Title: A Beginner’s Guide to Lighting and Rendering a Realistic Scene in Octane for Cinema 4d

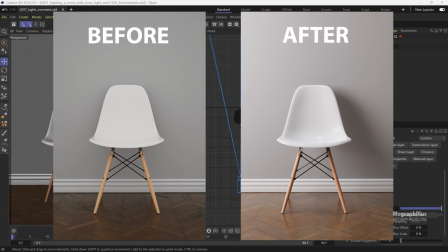0:00 In this lesson, we will get back to the chair scene and try to light the scene using a combination of an area light and an HDRI environment.
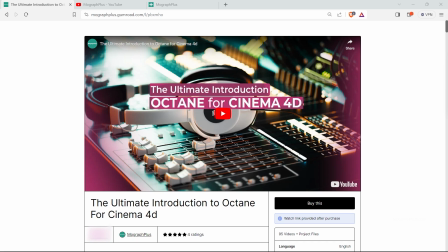0:08 Hey folks, welcome to Mograph Plus. This video is a free sample from our course, The Ultimate Introduction to Octane for Cinema 4D. It's a massive 20-hour long course in which we explore all the aspects of Octane for Cinema 4D thoroughly. Make sure to check it out, the link is in the description. Don't forget to subscribe and hit the bell icon to get notified about our latest videos.
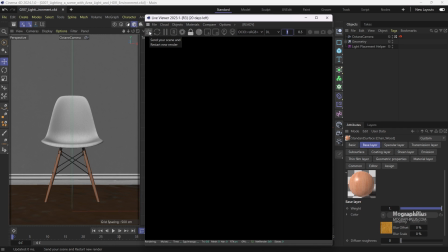0:30 The scene uses ACES for color management. The rest of the settings are at the default. Let's open up the live viewer, lock the resolution, and start a render.
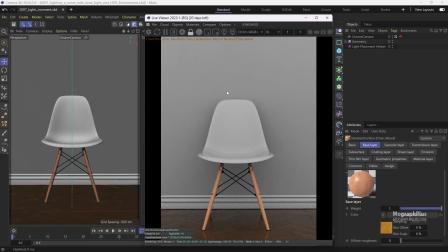0:46 Right now we are using the default direct lighting kernel.
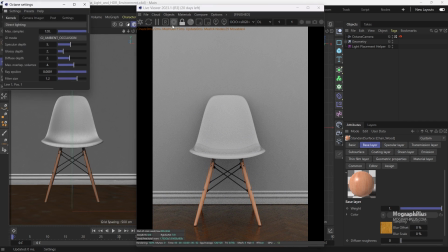0:49 So let's open up the Octane settings window, change the kernel to path tracing.
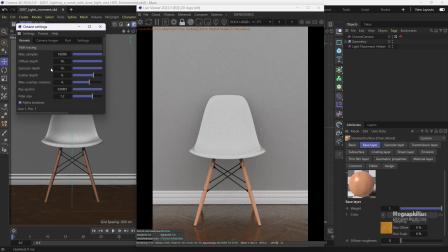0:56 Now we get both direct and indirect lighting. The max samples is set to 16,000 by default, which is a lot, and will take Octane a long time to render the scene. Let's set it to 1,000 to get started.
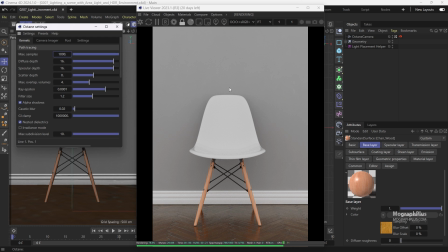1:16 This will give us a good balance between quality and render time. Next, let's go to the Settings tab of the Octane settings window
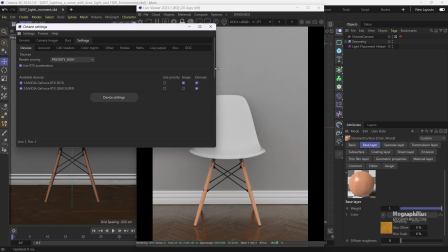1:27 and come over to the Environment tab and change the default environment color from white to black.
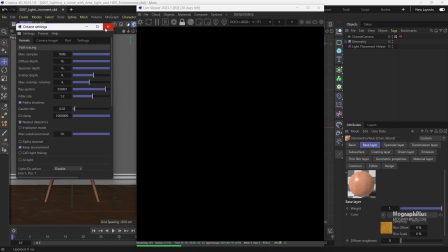1:39 Now we have no light source in the scene. So we can close the Octane settings window.
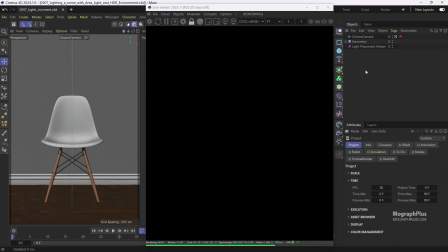1:48 Next, I like to add an area light as my key light, and I will place it to the left of the chair. So let's go to the Objects menu, and from the Lights, add an area light.
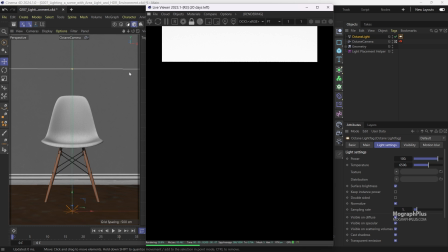2:01 The light was created in front of the camera. Here I need to be able to move around the scene and position the light the way I want, but I want Octane to render from the current camera.
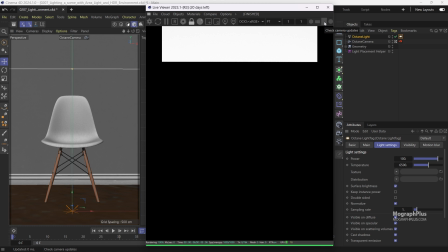2:12 And to do that, simply click on this camera icon at the top right corner of the live viewer to disable update check for camera.
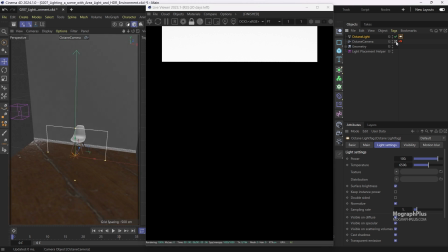2:22 Now if I get out of the camera, Octane will continue to render from the camera. Let's just move the light up a bit.
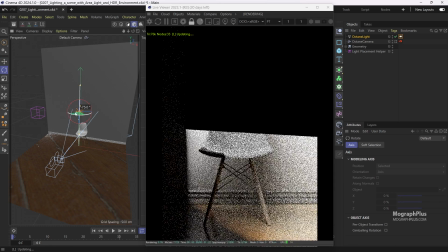2:33 Rotate it 90 degrees on Y and place it to the left side of the chair.
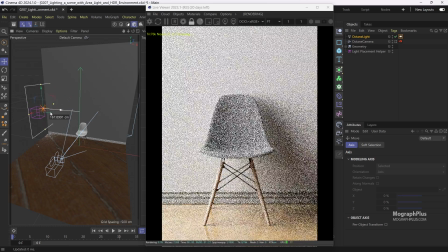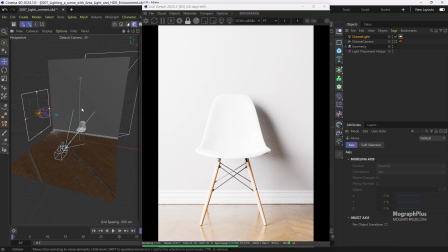2:45 To place the light a bit more accurately, I have created this null and renamed it to Light Placement Helper. So let's put the light under the null and zero out its transformation. Now the light is placed exactly where I want. Next, we can select the Octane light tag,
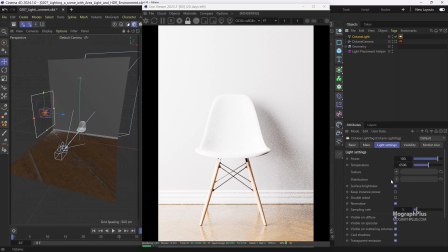3:02 disable surface brightness, so changing the size of the light wouldn't affect its intensity,
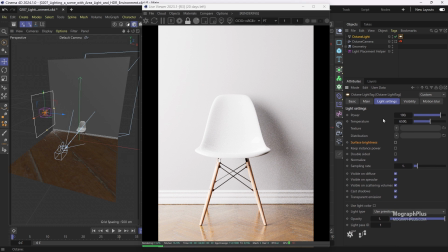3:10 and lower the power to around 20 watts.
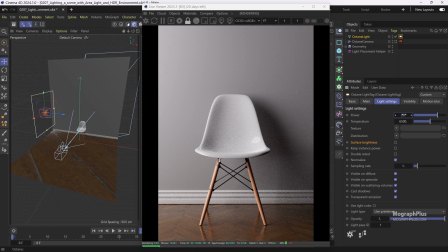3:15 Next, I like the shadows to be a bit sharper, and to achieve that, we can simply lower the size of the light. So select the light itself, and under the details, change the size from 200 by 200 centimeters to maybe 150 by 150 centimeters.
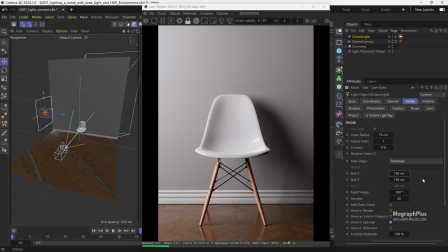3:36 You notice how the way we place the light to the very side of the chair allows us to see this nice shadow fall off on the chair and helps us define the shape of the subject for the viewer.
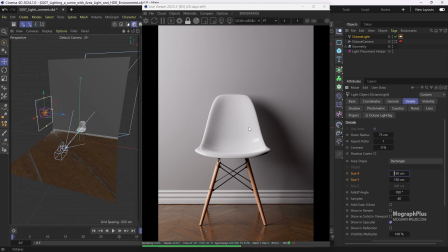3:49 This is a fairly dramatic lighting and we can leave it as is, but let's make it softer and treat it more like a product photography shot. And to do that, I like to add an overall fill light to make the shadows a bit brighter and lower the contrast of the composition. And to do that, let's use an HDRI environment.
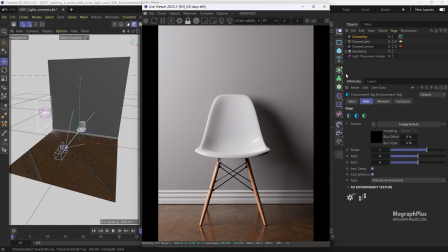4:10 So let's add one to the scene from the object menu of the live viewer. Select the environment tag.
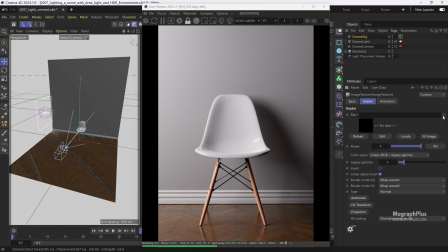4:23 And now we can load an HDRI. In the text folder, go to the HDRIs folder and load this bathroom 4K HDRI image and change the color space to non-color data.
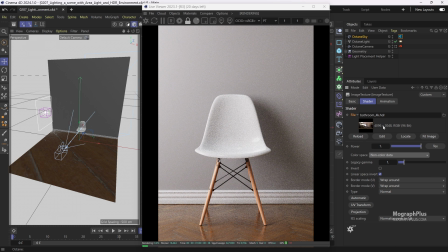We can get back to the camera as well and enable check camera update.
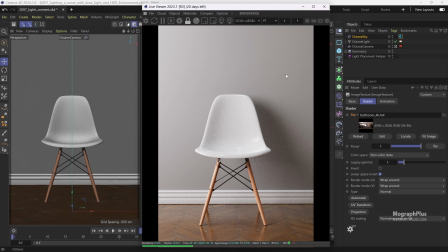4:46 Now you notice how this HDRI adds a lot of realism to the lighting, but as we are aiming for a product shot, I like to keep the colors as neutral as possible. This current angle of the HDRI, even though it is nice, but adds too much warmth to the shot.
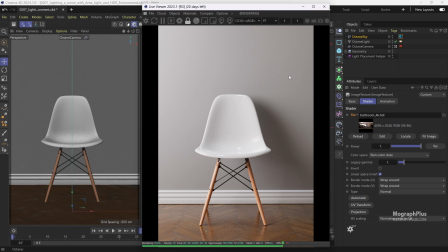5:02 And to see the HDRI, we can temporarily hide the wall geometry. Now we can rotate the HDRI to see it in the background.
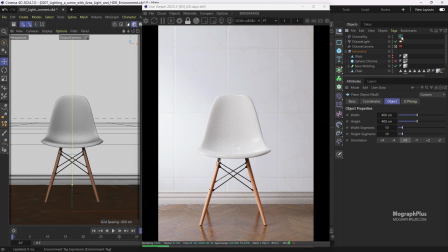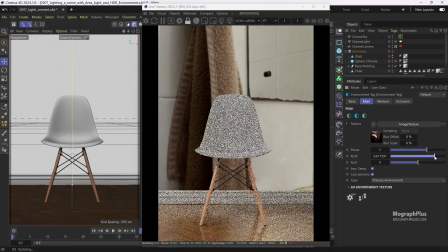5:19 Cool. Let me unhide the wall.
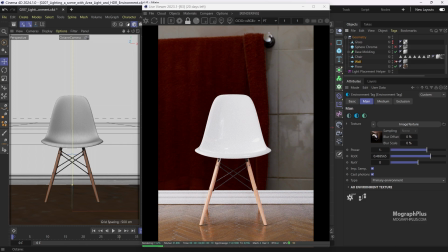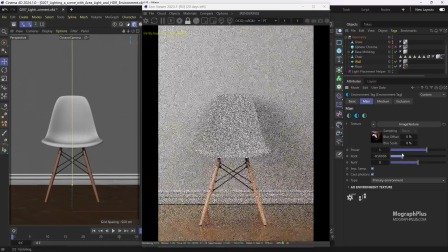5:28 Now we can rotate it until we get something nice and neutral.
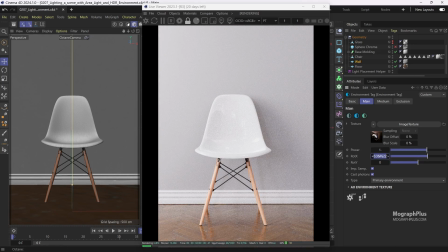5:36 I would say at around 0.35, 0.36, we have a good angle that fills a lot of those dark shadows. Now we can lower the power to around 0.4.
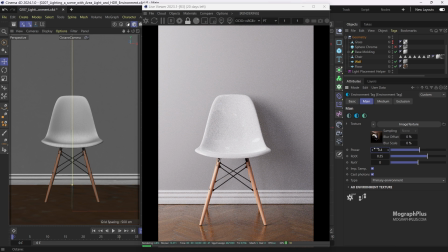5:54 It looks nice. Maybe we can have two renders, one with the HDRI environment at its default and all the warmth that it adds, and this one which is more neutral. Now I can turn the HDRI on and off so you can see the difference that it makes.
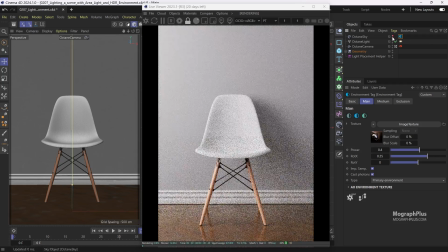6:13 Let me just have that more warm and real life render with the HDRI being at its default stage as well. I'm gonna rename this HDRI environment to Octane Sky 01 underscore neutral.
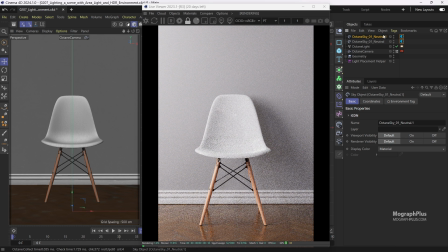6:31 Create a copy of the HDRI environment, rename it to Octane Sky 02 underscore warm. Select the environment tag for this one, set the power to 1 and zero out the rotation.
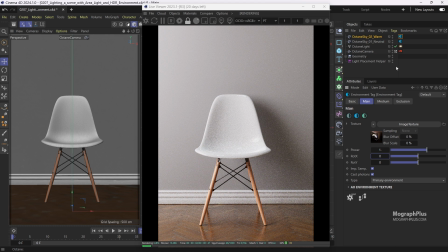6:50 Now we get this nice warm render as well. Now let's go for the final render. I will put the first HDRI environment on top so it will be used for the render for now.
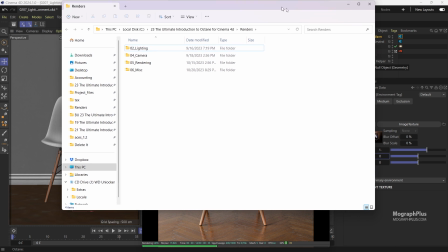7:05 Next, we need to find a proper max samples value so we can have a clean final render.
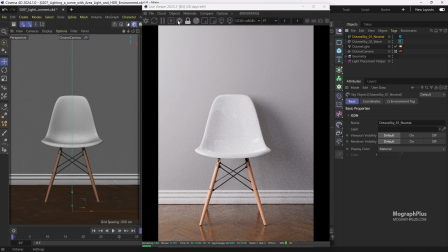7:11 If I open up the Octane settings window, right now the max samples is set to 1000.
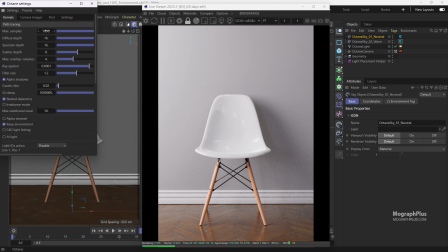7:17 Let's start a render from scratch to see what we get with 1000 samples. So the render took around 40 seconds, and if I zoom in, you notice the render is quite noisy.
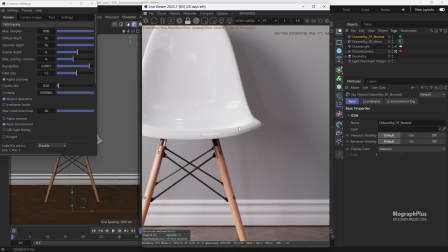7:34 Let's try 2000 samples and see what it will give us.
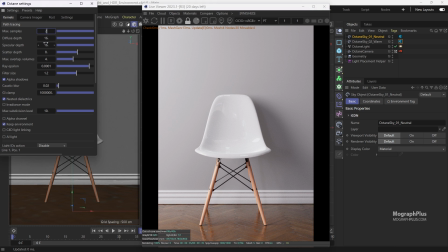7:39 You notice the render continues from the 1000 samples until it reaches 2000 samples per pixel. So it took another 30-40 seconds to reach that 2000 samples.
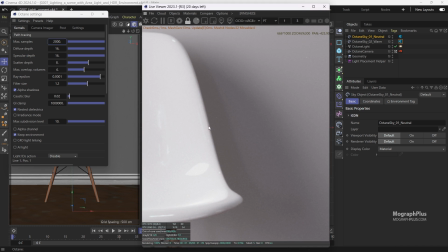7:55 It's not bad, but still a bit too much noise. Let's double the max samples again and try 4000 max samples.
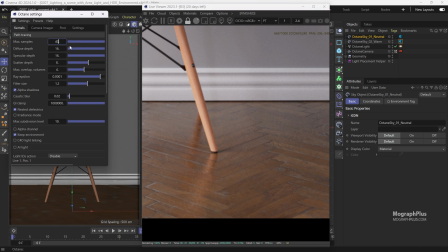8:02 Again, the render will continue from 2000 samples until reaching 4000 samples.
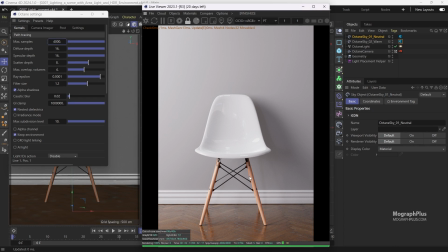8:12 So this is cleaner, but does it worth doubling the render time?